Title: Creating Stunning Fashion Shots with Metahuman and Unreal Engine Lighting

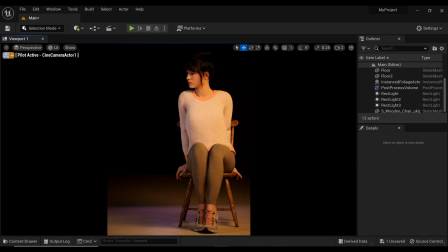(0:00)
Welcome to my studio where I'll be demonstrating how to light up a scene for a fashion style photoshoot using a Metahuman in Unreal Engine.
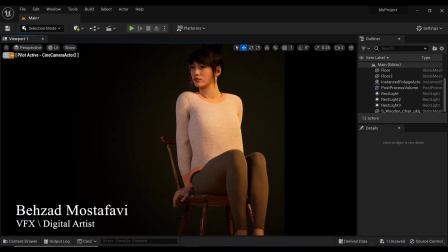(0:09)
As we know, the fashion industry is constantly evolving and technology plays a huge role in its development.
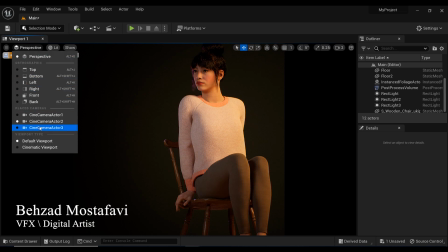(0:17)
With Unreal Engine,
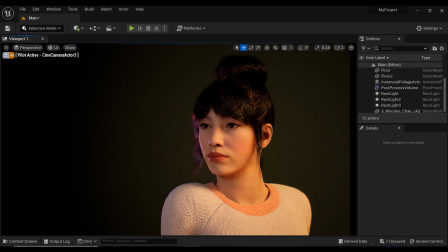(0:18)
we have the opportunity to create stunning virtual environments and simulate realistic clothing and fabric behaviors, but not truly showcase these designs. We need to have a solid understanding of lighting.
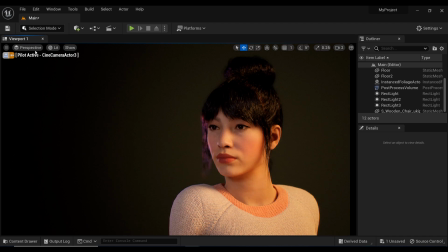(0:33)
In this tutorial, I'll be sharing my lighting setup for a fashion photoshoot and how to achieve that perfect shot.
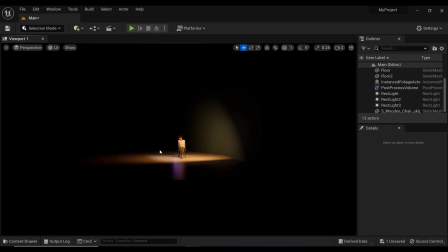(0:41)
So, first of all, let's take a look at our scene. And as you can see, I have used just two surfaces, one as a floor and the other one as a wall,
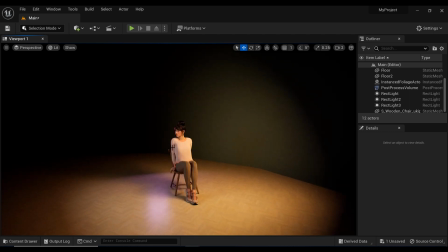(0:49)
and a Metahuman with a sitting pose on a chair.
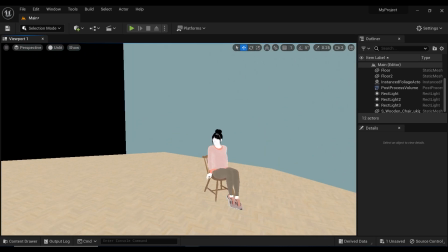(0:54)
And that's all. But before we continue, I want to share the technique that I've used to light up my scene.
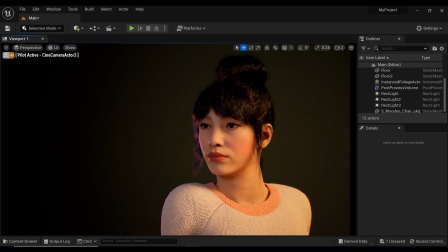(1:01)
In the fashion industry, lighting is everything. It can make or break a photo shoot.
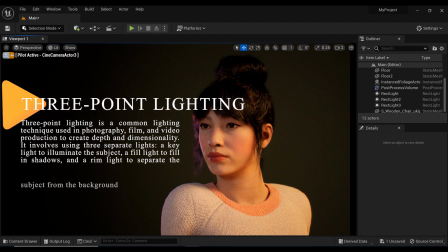(1:07)
That's why we're going to talk about the three-point lighting setup, which is a classic technique used in photography and cinematography. The setup consists of a key light, a fill light, and a backlight.
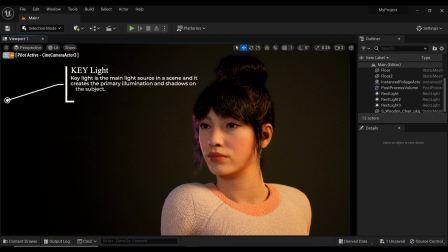(1:20)
The key light is the main light source, usually placed at a 45-degree angle to the subject. The fill light is used to fill in the shadows created by the key light placed opposite the key light. And finally, the backlight, also known as the rim light,
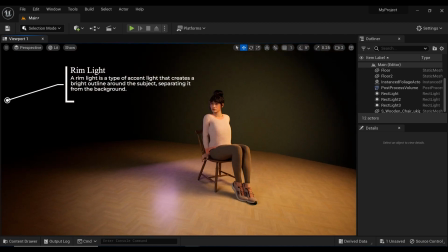(1:38)
is placed behind the subject to create separation from the background.
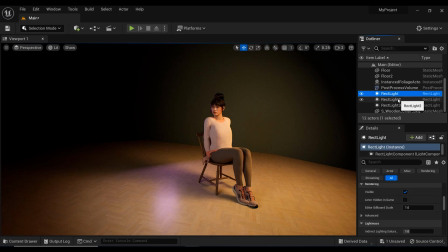(1:43)
By using this setup,
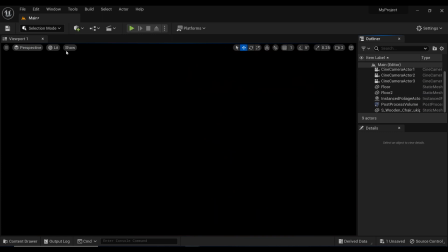(1:44)
we can create dynamic and visually appealing photos that showcase the Metahuman and the fashion they are wearing. Okay, first of all, I want to simulate the key lights, so in this regard, I have added a rectangular light,
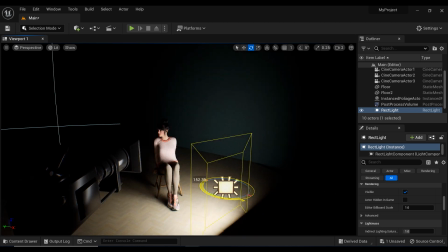(2:00)
and let me just rotate it, and yes, this is much more better, and let's add another viewport,
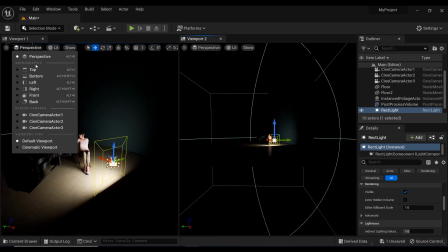(2:08)
and I'm going to change this viewport to the camera,
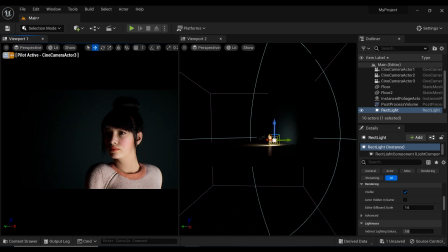(2:12)
one of the cameras that I've placed, and now I have better control on the scene.
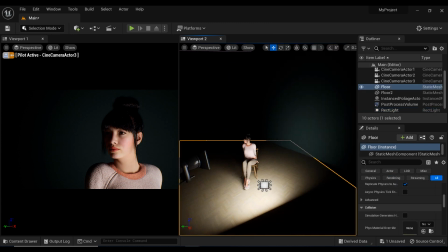(2:18)
After that, I want to place this rectangular light in a way to be like 45 degrees
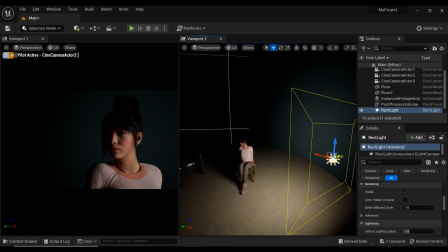(2:26)
angle from the Metahuman, and let's move it a bit upper, and I am going to
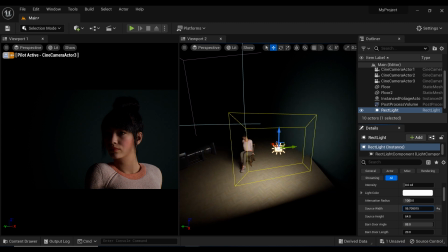(2:33)
increase the size of this rectangular light to have much more softer light effect on the Metahuman's face, and let's rotate it to
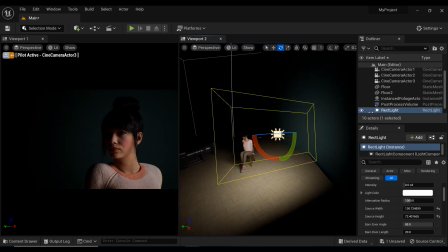(2:46)
like that, and yes, a bit further. And after that, I want to add ray traced shadow effects to this light to have much more appealing shadows on the face of the model.
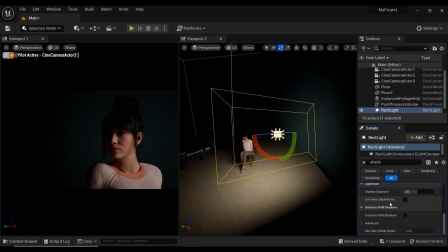(3:04)
And let me just, I think I have to write the word ray. And yes, that's here. And let's enable the ray traced shadows to have
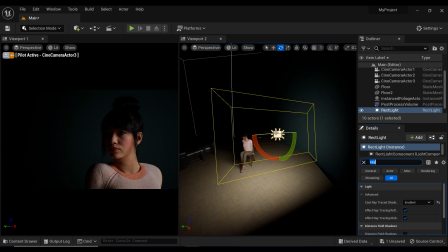(3:20)
much visually appealing shadow effects on the face. And after that,
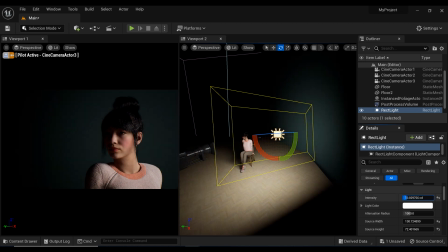(3:26)
it is time to set the intensity of this key light to something like 10 or 11 would be okay in this case. And since I want to have more dramatic and moody atmosphere in the results,
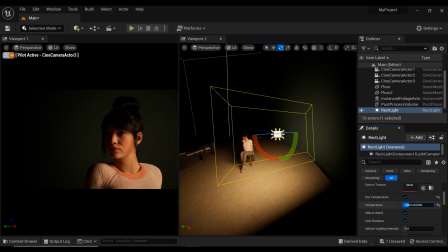(3:41)
I'm going to decrease the temperature of the key light to something like 3000 to 4000. And yes, you can see the result from the first viewport.
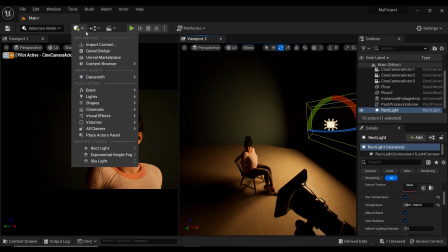(3:55)
And now it is time to add the fill light to our scene.
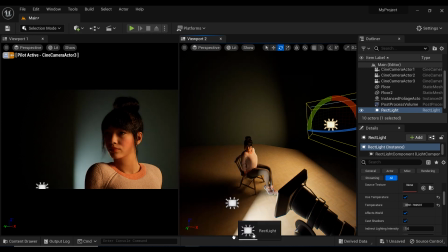(4:01)
And I'm going to add a rectangular light to simulate the fill light.
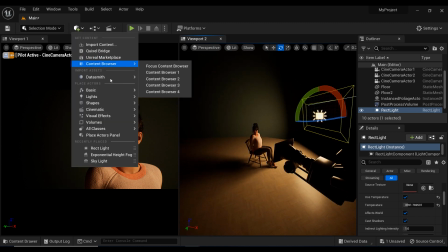(4:05)
But I think I wasn't successful in that case.